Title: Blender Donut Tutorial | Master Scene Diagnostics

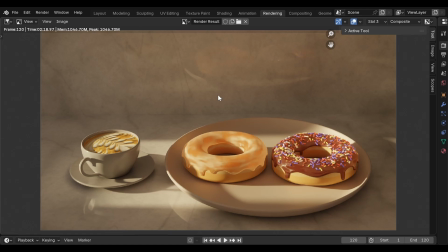We started with simple steps and gradually refined the scene piece by piece. That's why I kept the deeper lighting discussion until the end. The donut itself is simple, but the goal was never just the donut. After this tutorial, you'll build many different scenes with different materials and environments.
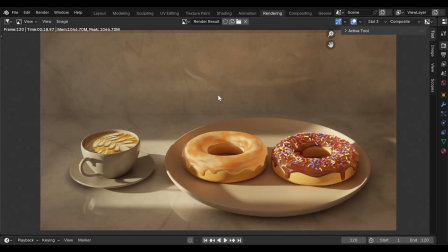So the real goal here was to introduce a production-style workflow. I structured this tutorial very similar to a full course. If this helped you learn something meaningful, consider subscribing to the channel and share it with others who want to learn 3D, freely and properly.
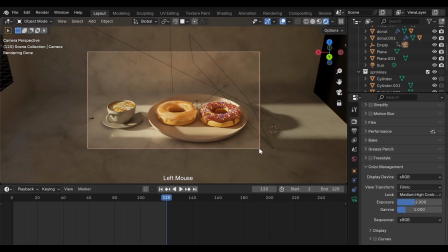Alright, one final check. Select the camera, then open Camera Data Properties. For a donut showcase like this, a focal length between 50 and 80 millimeters usually produces a clean product-style perspective.
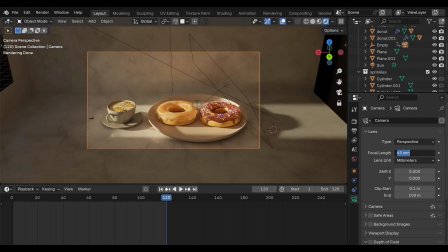I believe we already touched on this earlier in the animation section, but let's quickly confirm it here. Set the focal length to around 65 millimeters. This gives us a perspective, close to how our eyes normally see food in real life.
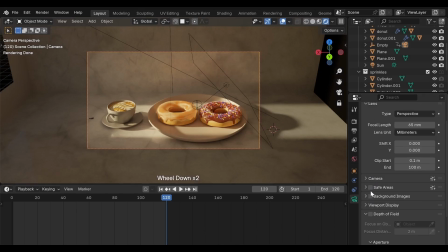While we're here, you'll also see the option to enable depth of field. Depth of field allows the main subject to stay sharp, while surrounding elements gradually blur depending on the focus distance and the f-stop value you set here.
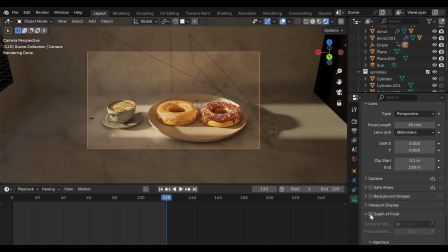This technique works especially well when you don't want every object in the scene to have the same level of sharpness. Background elements, like the backsplash in our scene, should remain slightly softer. We don't want them competing with the donut for attention. The donut is the hero object.
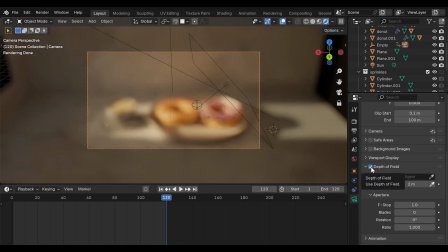When depth of field is first enabled, the image may appear blurry. That's normal. The camera simply doesn't know where to focus yet. Use the eyedropper tool, then click the object that should remain sharp, in our case, the sugar glaze.
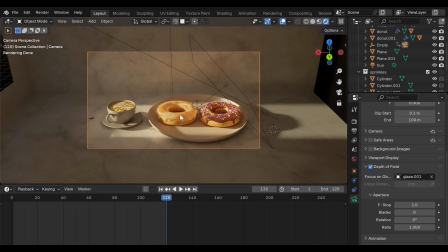Now Blender knows exactly where the focus point should be. If the blur becomes too strong, slightly increase the f-stop value. This tightens the depth of field and restores clarity where needed. The result begins to feel much more cinematic, similar to how a real camera behaves.
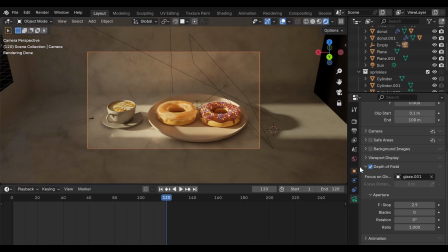However, for this tutorial, I'll leave depth of field disabled,
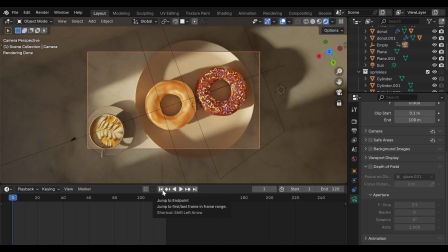because we're rendering an animation, and during the animation the camera moves closer to the donut.
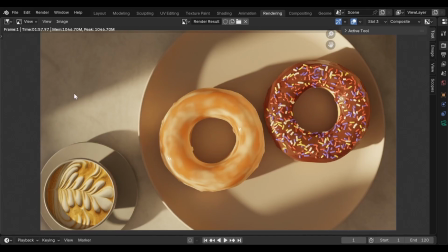If depth of field were active, the donut or the coffee mug could unintentionally drift out of focus, which isn't what we want here. Depth of field works best for still renders, where the camera remains fixed and the focus can be tuned very precisely.